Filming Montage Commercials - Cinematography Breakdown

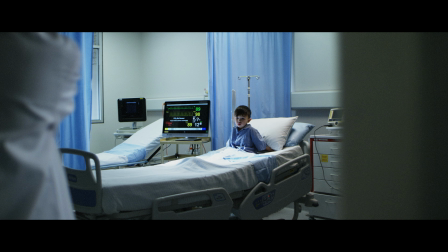[4:10]
So for this one, there wasn't much room to put lights through the windows, so we just lit it on the inside.
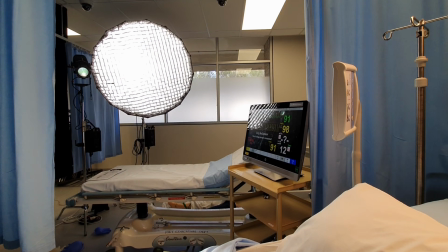[4:16]
We used 2 600Ds here, one's in a softbox and one's through the spotlight, to recreate that window ambient light.
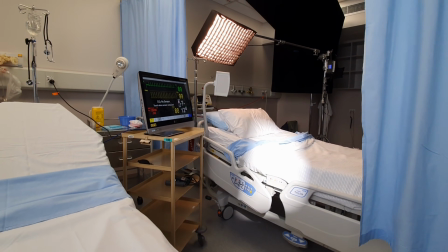[4:23]
Then we had a slightly warmer falconized backlight for him.
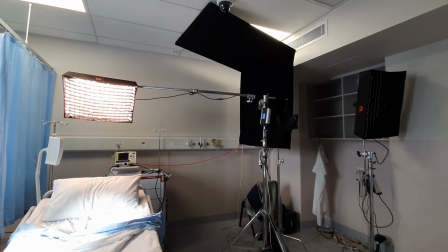[4:28]
Then we just put black everywhere else to add contrast and block the ceiling lights.
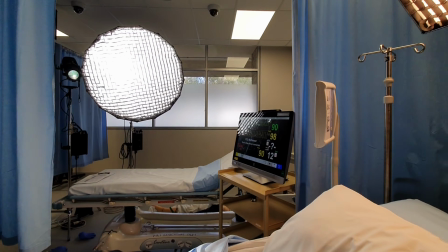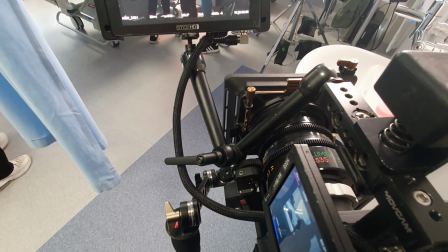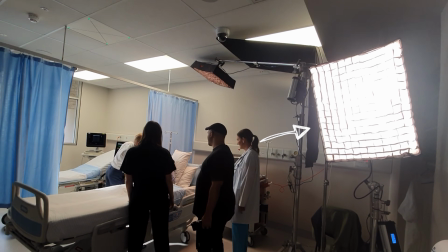[4:46]
This other light here was just an edge light for her as she walks in.
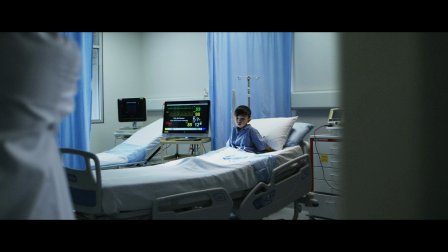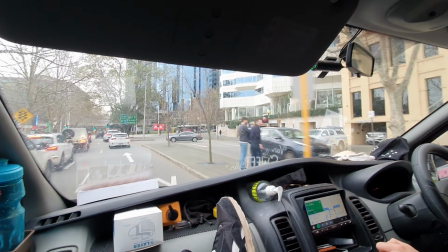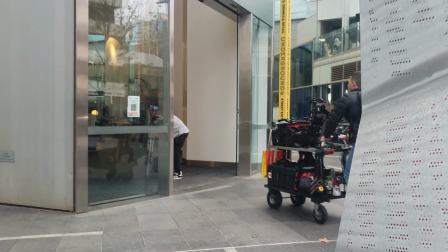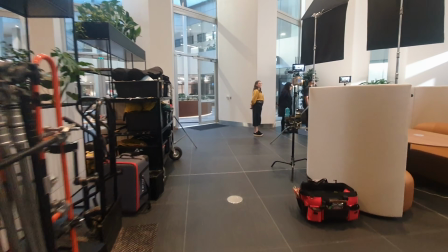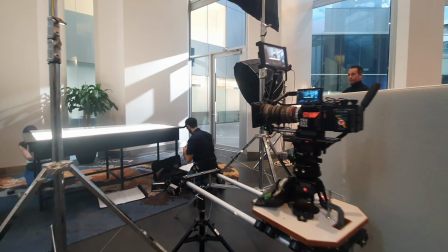[5:16]
Alrighty, for this scene of the guy at the table, the location couldn't turn off any of the house lights for us.
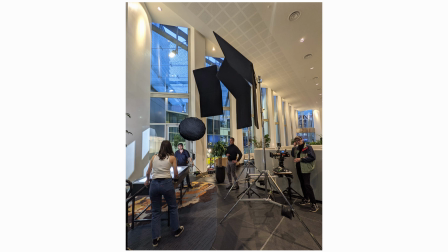[5:21]
So instead we just put up a few black floppies and that blocked them out. Then the light that's hitting the wall there, that was two 600Ds through spotlights outside.
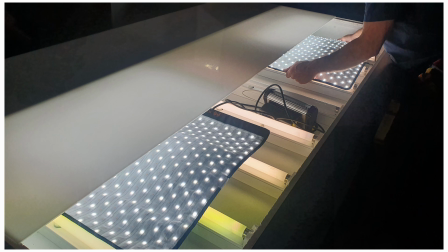[5:31]
So the table was built by the art department and it had these lights in it, but they weren't quite bright enough.
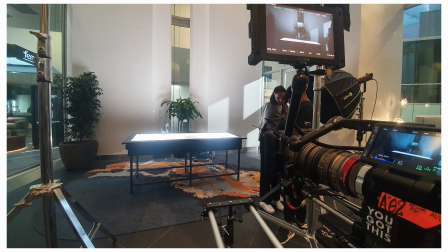[5:36]
So we threw in a few falconized lights to boost the level a bit. And we shot it at 3200 Kelvin, that's why it's quite blue.
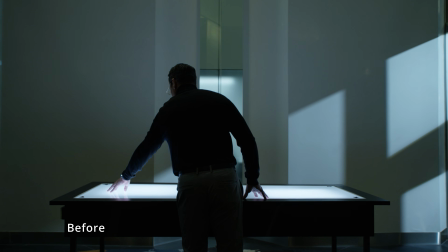[5:44]
Then in the grade, they just pushed it a bit more blue and added that animation. So as I'm editing this, I saw another good question, which was, what's my thoughts on the final piece and am I happy with it? Commercials are a tricky one as a DOP because you come on in pre-production as so much has already happened and then you do the shoot and then you step off and usually you're not involved in the edit or the grade. So the next time you see it might not be until it's on the TV or online somewhere. I'm pretty happy with how this turned out. But you know, with commercials, at the end of the day, you're making a video for someone else's business. So there's a brief to follow and there's a look that that company has. So it's never going to be the same as making your own passion project. All right, then straight after that table shot, we went out and filmed this scene of the guy on the road. And we were shooting this pretty quick. I think we shot this in about 10 minutes. So we just found a spot that there wasn't too much street light front lighting the scene. Then we just put up that falconize behind him.
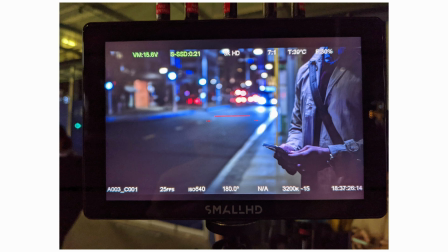[6:43]
This -15 here was us trying to take out some of the green from the street fluoro lights, just trying to take some out in camera.
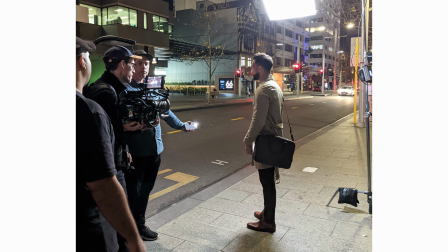[6:51]
So one thing that we couldn't actually see very well in this shot was the watch. So rather than going back inside and getting another light, we just used a phone torch.
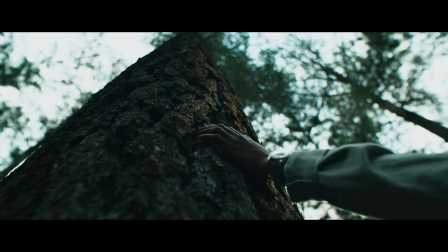[7:00]
Profesh. For these shots, we really wanted to be here in the daytime because it had all this really nice dappled light that was happening
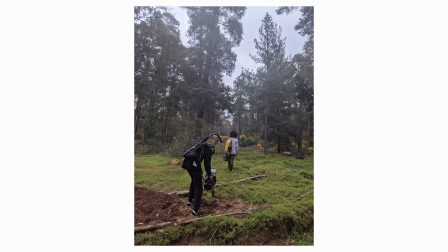[7:08]
that we missed out on because the schedule didn't really allow us to be here at that time. So we had to shoot after the sun had gone behind the hill.
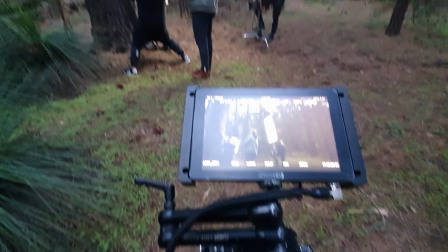[7:15]
So for the sort of 45 minutes that we had to get these 4 shots, we just ran around with that Intelitech light and tried to add a little bit more shape to the shots.
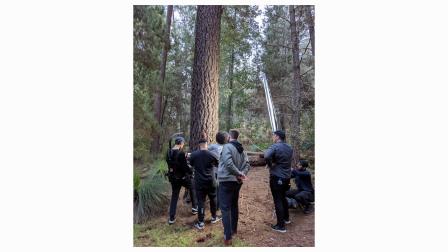[7:24]
There's always a bit of a fine line with lighting at the end of the day, trying to make it look natural.
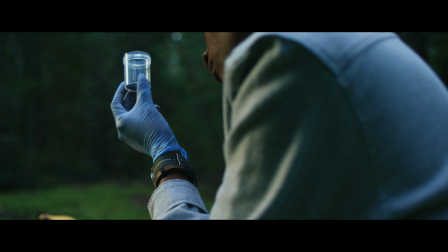[7:28]
This one here is a bit unnatural, but this was right at the end of the day and all the camera settings were maxed out and it was quite dark.
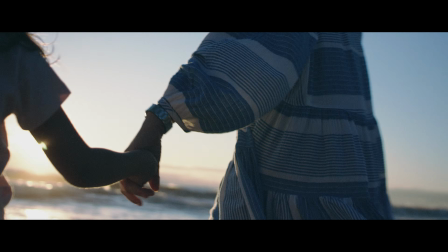[7:36]
This one here at the beach, that was just natural, as is.
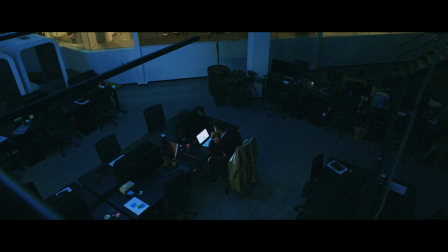[7:40]
This one here in the office, we just had a 300D and then we put a bit more blue on top of it and just bounced it up into the ceiling.
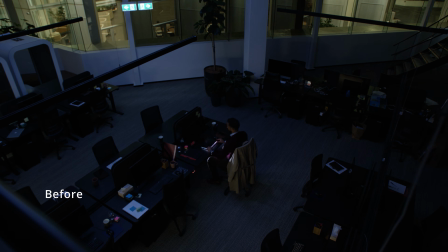[7:48]
Someone asked if we shot this a bit brighter and brought it down, but it was pretty close to this.
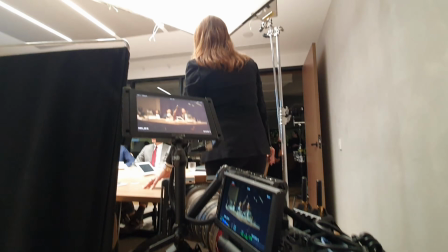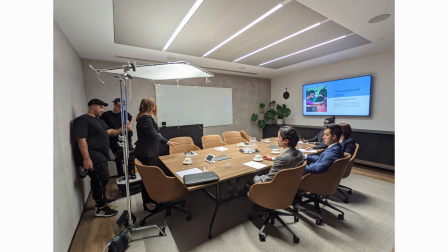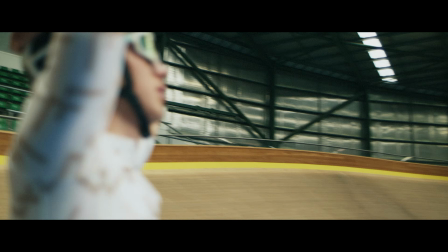[8:04]
All right, and for the scene here of the guy at the velodrome, we shot a few different versions of him walking down the hall.
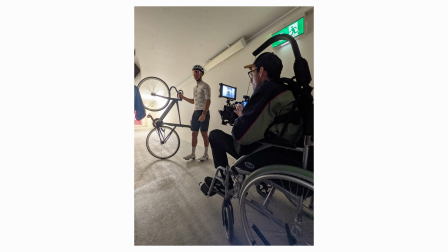[8:11]
We tried to use the wheelchair, but ended up just using the easy rig because it had a bit more energy to it.